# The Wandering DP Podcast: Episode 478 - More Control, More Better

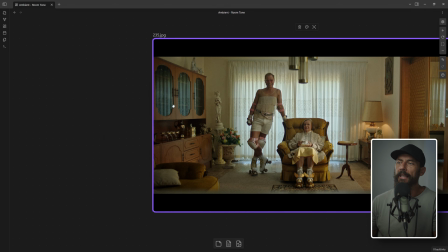[8:12]
So in this example, right, we are looking at a lady. She's sitting in a chair, and there's a guy standing up next to her.
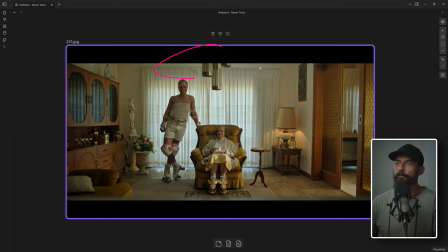[8:19]
And the problem here, for the amount of level that is in the room, is that we are looking at the window that should be lighting the scene. And if we were to think through something like the framework, ideally you would want like the window that was actually lighting the scene over here.
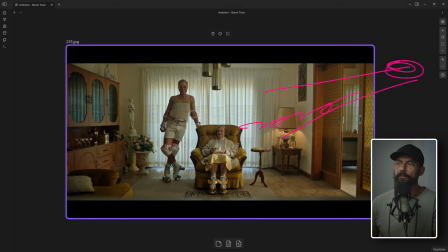[8:34]
That way we didn't have to hold that window. It could add a lot more level, and then that would give us our key light, and then we could shape the shadows how we wanted. Here we're so wide that we can't do that, right? You can't bring in a whole bunch of neg here because you'd be able to see it. Another time that you're going to want to focus on ambient is when you're so wide that you can't control anything, right?
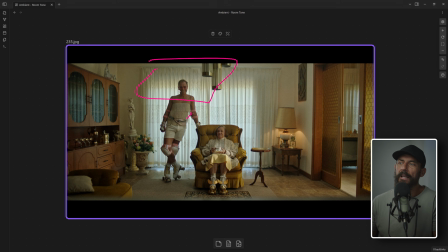[8:53]
If we were just doing a tight of this guy, well, we wouldn't be so concerned about getting ambient in the space. Right? Now, let's talk about what lights are actually involved in this image, and then we'll see the value of what I think is making sure that you have some ambient control in every single setup that you shoot.
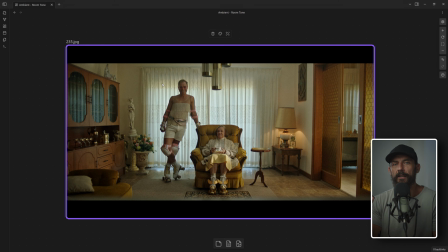[9:13]
Not to say that you will be using it, but the time saved when you do need it versus the waste of, the 10 minutes that it takes to set this thing up in every single spot.
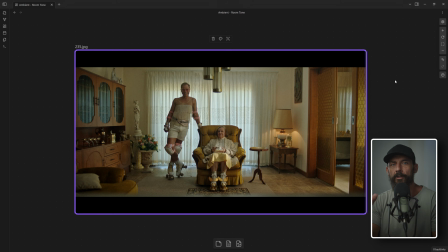[9:24]
When you do ultimately need it, it will be worth it. Even if you don't use it for 90% of the setups on the day, when you do need it, it's there. It's something that's super easy to control, and I'll show you why in a second. Okay, so for this scene, what's the issue?
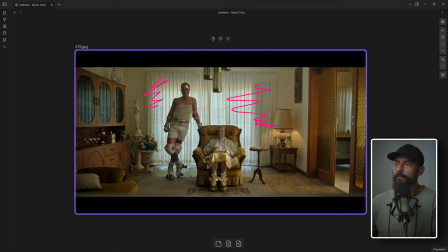[9:37]
The issue is back here is the window that we are lighting from. And I think for reference, this was just ambient daylight in the background. So you've got a sheer or a curtain on the background, right? And that is lighting up this space.
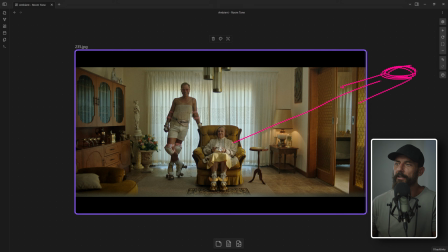[9:50]
Then over here we have, well, I think this is like a 4K or something, and it's slashing through, and we've got the soft hob look across her lap. And that's what's giving us this key light just here. There's probably something else over here, like an octabox or something, that is pushing level.
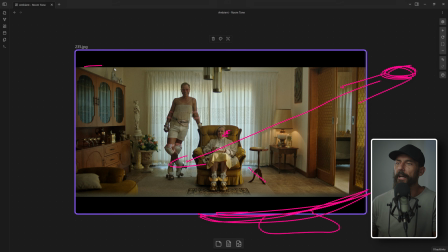[10:04]
So you got light coming through the door. You've got light pushing at her. We've got no neg in the space because we would be able to see it here in this shot, which is no good. Now, with these setups, what are the things that we are controlling? Right? Let's count the number of control points that we have. We have, well,
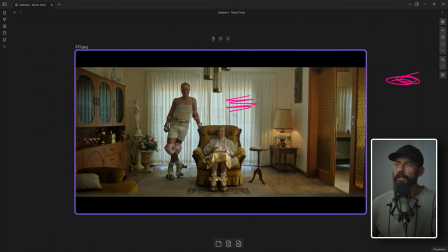[10:22]
one, the 4K, the back level, and the octabox, and then just where we set the camera in terms of exposure. Like, are there sunglasses on the lens, right? Are we using ND filters? We set the ambient, which is really, in this case, we're really setting to what we want.
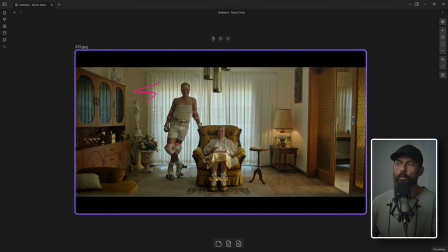[10:40]
What's the hardest thing to control? And that is this back giant portion of the image, this sliding glass door that is behind this couple. Okay, that's the biggest thing. So immediately when I land, I'm thinking, what's going to take the most amount of time and energy to change and manipulate?
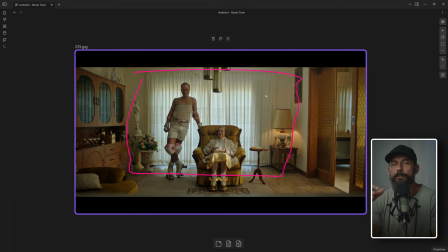[10:58]
Number one, can we manipulate it in any way? Sometimes you can't, which is like my night exterior example that I brought up before. You just can't. You don't have the resources to be able to change out every single globe and like set a moon box or something like that. So you're going to want to set to the hardest thing to control. And in this case, we decide it is the thing behind these two people.
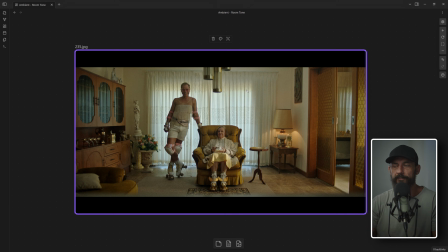[11:17]
Okay, so that's where you place the camera where you want it. You look through the little eyepiece, right? You're not like guessing at levels of ND unless you're working with like a Venice or something that has built-in NDs that you can just cycle through. You're just going with the aperture on the lens, no matte box, no nothing.
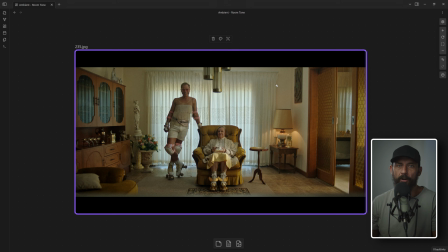[11:32]
You just put your eye through the eyepiece and you close down or open up until this thing that is super hard to control looks the way that you think you want it to look. And as soon as you get there,
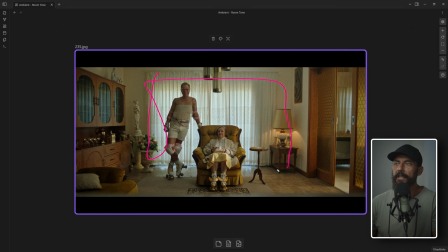[11:46]
you say, okay, let's see if I'm in this room and that is reading a T8, right? But I know I want to be shooting at wide open. So I want to be shooting, let's say I'm shooting at T2.
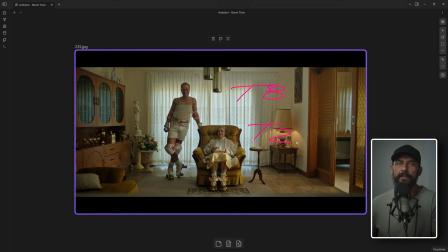[11:59]
Okay, so I know how many stops of ND am I going to have to put in front of the lens in order to get this where I want it. If I know it looks good at T8 on the lens, right? Well, I got to get 5.6, 4, 2.8, 2s.
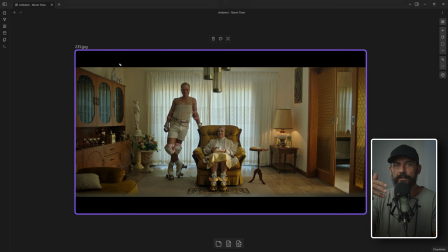[12:13]
I need 4 stops of ND in front of the lens to set my base exposure.